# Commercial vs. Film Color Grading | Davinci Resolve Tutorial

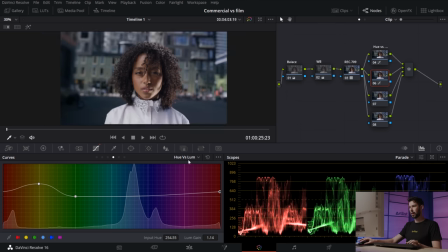[4:10]
We're just popping her out. And then I also wanna go into a U versus saturation again. And I wanna take the reds and the yellows and I just wanna pop some saturation back into her face, because right now everything just looks kind of desaturated.
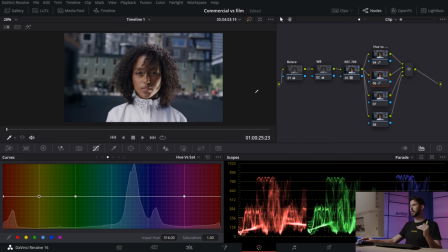[4:27]
We're gonna have to get something in this image to be saturated so that it doesn't feel overall like desaturated. So she's the main focus here. If it's a commercial, then obviously we're gonna want to focus on her.
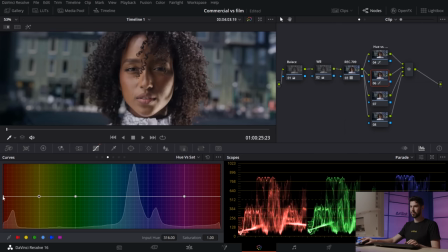[4:40]
So I'm gonna just pop out the saturation here just by a bit. Maybe something like that.
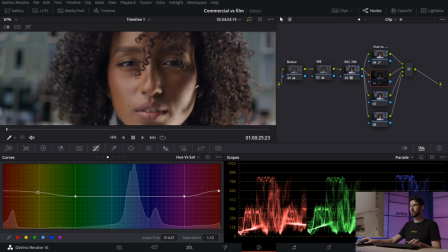[4:49]
So yeah, that made a pretty big difference. Just look at that. Let's go full screen.
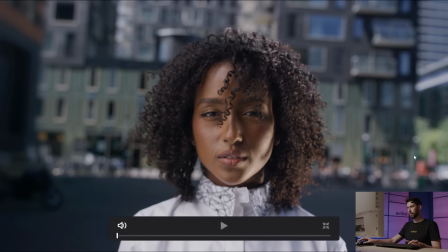[4:55]
And yeah, that's pretty big. And let's name this skin
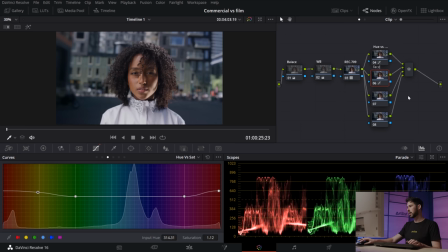[5:02]
or maybe face. And let's move on to the next node.
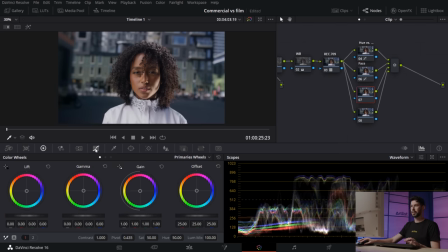[5:06]
So in this next node, I think I'm just gonna add some contrast because I feel like we're missing some of that. So I'm gonna just create a pretty simple S-curve. Just being careful not to crush the shadows too much and really focusing on giving the highlights that pop.
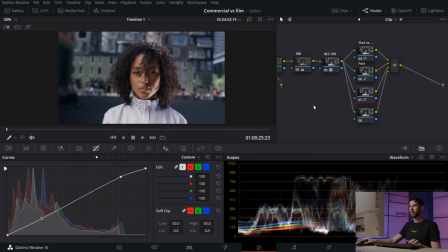[5:28]
Maybe something like that. So yeah, that really gives us some punch to the image. And then I just want to go back for a second to our white balance node. And our image is pretty balanced, but it's just a little bit boring for me.
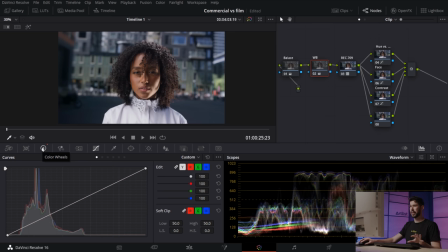[5:42]
I want to give it some more of a look, but still keep it clean. So I am just going to push some more blues. So I'm going to take my temp down a little bit more. Maybe something like that. It just gives the image more of a cool, crisp look.
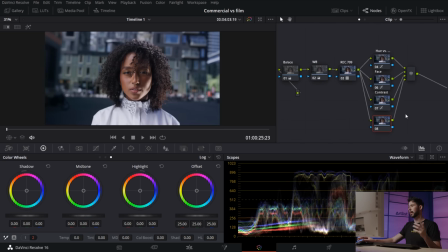[6:01]
And I'm gonna leave that last node, but if you feel like we need it later on, then we'll get back to it. So what I really wanna do now is create a vignette that is really gonna pop out our subject here. So I'm gonna create a new node and then I'll create a new window. I'm gonna feather it out.
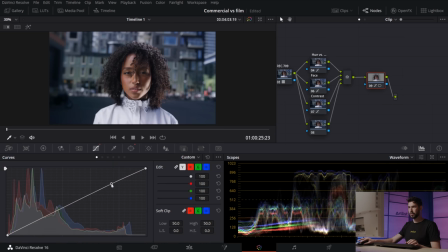[6:21]
And then I'm gonna go into my curves and just bring it up. Somewhere around there looks pretty nice. And then I'm just gonna create an outside node. So we're gonna do the reverse. We're gonna darken the edges, like the outside. And I'm gonna do that by pressing Alt-O.
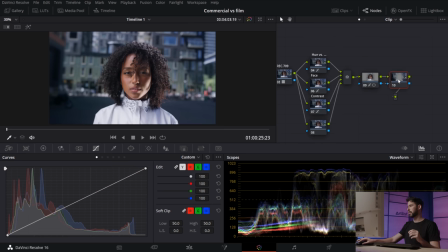[6:41]
And that's just automatically going to create the opposite node. And that one I'm going to pull down. There we go.
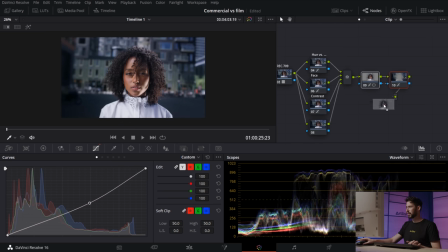[6:52]
So that's like such a big change if I do a quick before and after for both of these nodes. Like, just look at that, like, it centers our eyes immediately into our actor.
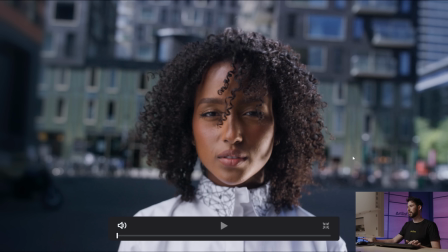[7:04]
This looks nice, but it's just a little bit flat, I don't know. There's just not that much depth in there. And if I toggle on these two nodes, the vignette nodes, it just made a really big difference.
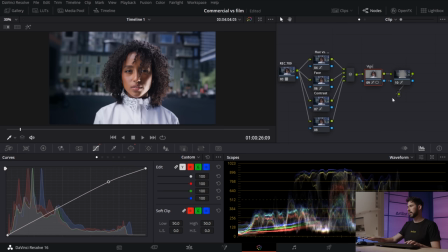[7:21]
So I'm gonna call this vignette, and this one is vignette out. And then I'm going to create a new node and I'm going to go into Open Effects and I'm going to search for Glow.
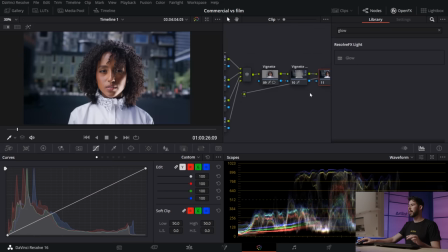[7:33]
And if you have the free version of Resolve, then you won't be able to use Glow, unfortunately. But I'm just going to make it quick and show you guys how to do it if you do have the full version.
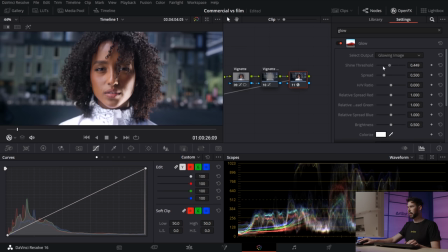[7:45]
So I'm going to bring that down. I'm going to bring the brightness down and then the opacity. I'm gonna make it really subtle.
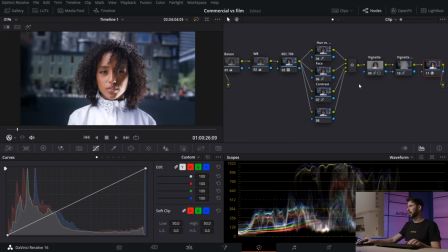[7:59]
So yeah, I think maybe something around that. I'm just gonna call it Glow.
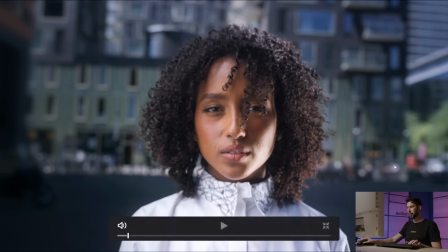[8:04]
Let's do a quick before and after.
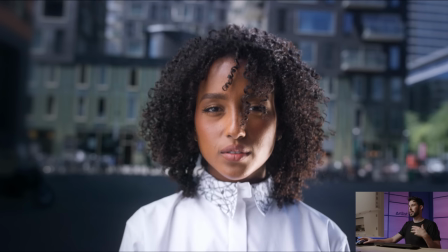[8:09]
So it just helps soften things up and like softens up skin and all of the highlights.